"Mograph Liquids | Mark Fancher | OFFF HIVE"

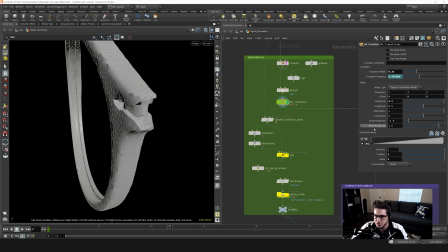10:59 I feel like I feel like building a nice transition attribute for yourself is a good rite of passage as a Houdini person. So I'd recommend anyone go ahead and do that. But you can see more or less over this time frame,
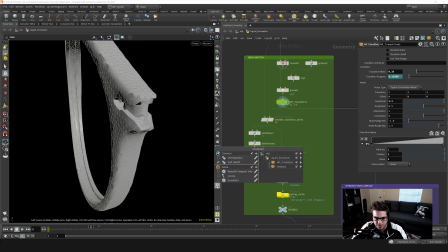11:15 we are creating this transition attribute that is going from 0 to 1 and
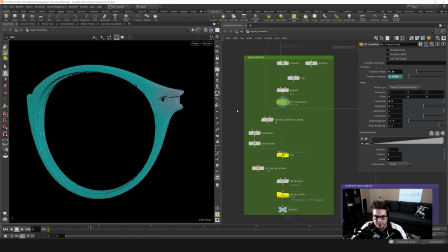11:20 effectively acting as our mask for this effect to grow on. So you can see it kind of going from blue to pink. That is this ramp right here, ramping on as the
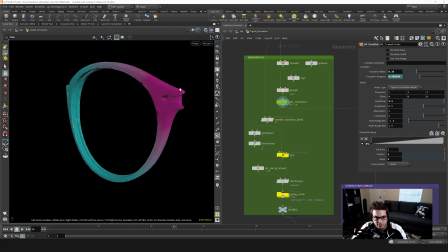11:34 transition attribute grows from those points over that we grouped as our starting points across the rest of the frame.
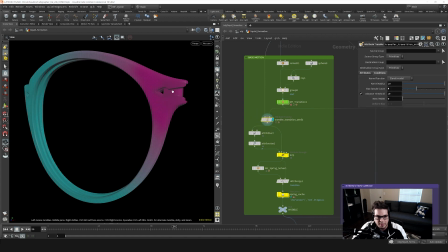11:42 So then the next thing that I do is I transfer those attributes back onto the original topology so that it's nice and high res.
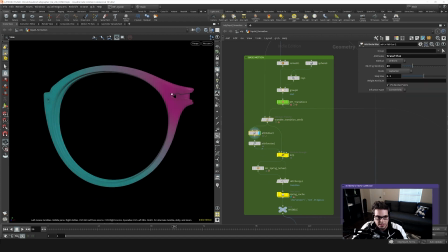11:50 And then I blur the attributes out a little bit, which you can't really see in the color here because it's just a little bit hard to see as color.
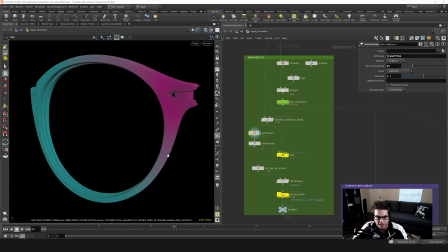11:57 But when it comes to mixing positions together, it is kind of handy to have these extra smooth and blurred out transition attributes across our points. So the next step here is to create sort of a wobbly like behavior. So if I kind of play this back, you can kind of see that it's got this sort of undulation like liquid might have if it was suspended in air.
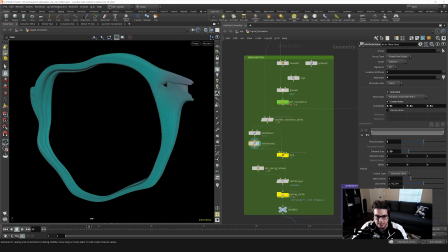12:16 And then to get it to land, we just put it into a point wrangle here where we just look up the position of the static frame, and then we mix it with the position of the wobbling frame based off of that transition attribute.
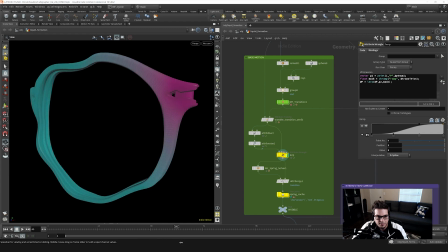12:34 So if I scrub through this, you can kind of see it landing there. I'm just going to switch back to my presentation to get a closer look at that.
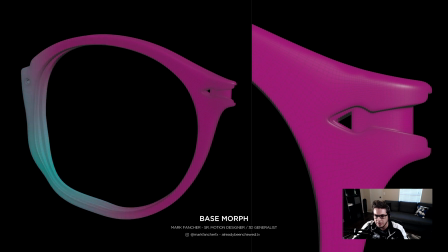12:41 So here you can kind of see the geometry sort of landing into place as that attribute passes through. It kind of goes from wobbly to landing into its final position like so.
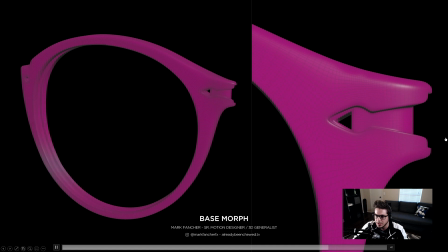12:54 But that looks very regular. So what we wanted to do was actually apply a little bit of wobbly behavior to it.
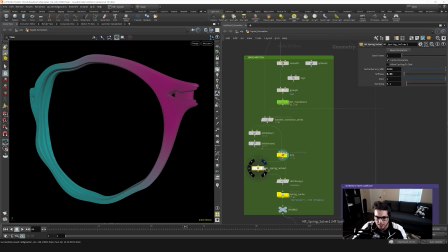13:03 So the way I do that is I send it through an asset I created called a spring solver.
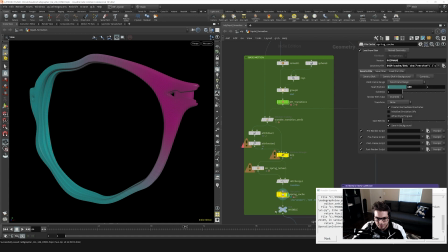13:07 And essentially what that does is let's just hide that.
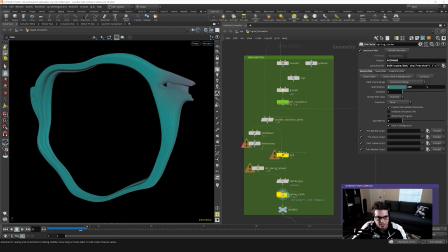13:12 What that does is it adds a little bit of jiggly behavior to it, to the motion. So instead of it coming to a dead stop, it kind of jiggles a little bit. Now I went over how to make this spring solver in my last Hive talk from about a year ago.
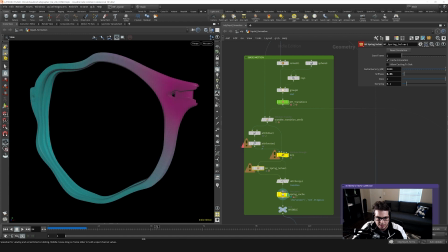13:28 So you can, that should be on the Side Effects YouTube channel or something like that. But if you want more detail about that, yeah, basically the spring solver just allows things to jiggle around a little bit instead of landing solidly.
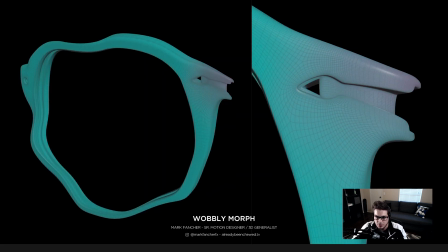13:41 So the way that looks is like so. So you can see instead of it landing super hard, it kind of has this nice like little extra undulation to it as it's sort of getting to its final resting position.
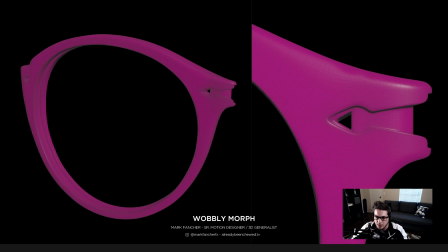13:54 But then once it does stop jiggling, it is really fully resolved in that perfect sort of position of that frame.
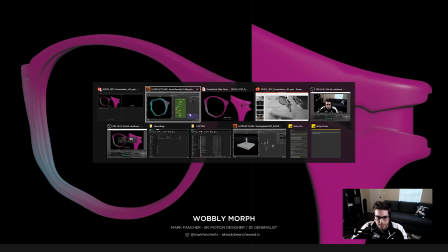14:02 Cool. So the next thing we do is we then take
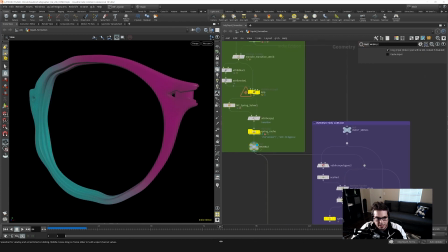14:09 this wobbly sort of behavior that we've created and we want to kind of Boolean that off. And the way we're going to do it is convert it into an SDF and do an intersection with our original geometry. But what we need to do is we need to actually, sorry, I misspoke.
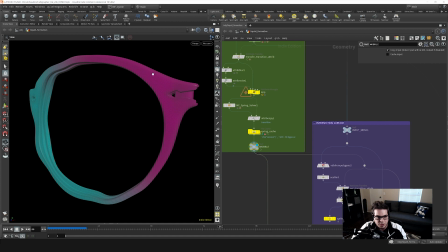14:26 What we need to do is actually create sort of geometry based off of where this fall off is happening to cut our lens apart and only reveal what has been transitioned to along this attribute.
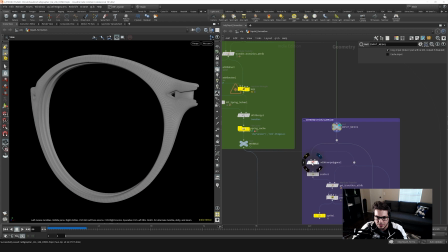14:40 So the way I do that is we take our input mesh again here and we just I just turned it into a density, VDB density, and then scattered points throughout it.
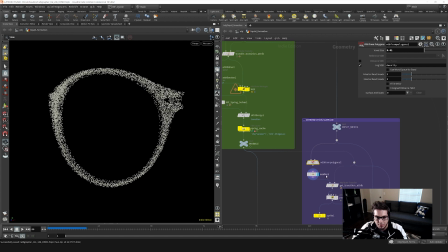14:49 So now that I have these points, I can actually assign a particle scale based off of that transition attribute. So I transfer that transition attribute back onto the particles,
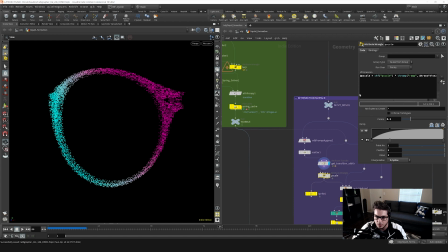14:59 and then use this little wrangle here to control the P scale based off of that transition attribute and kind of ramp it on.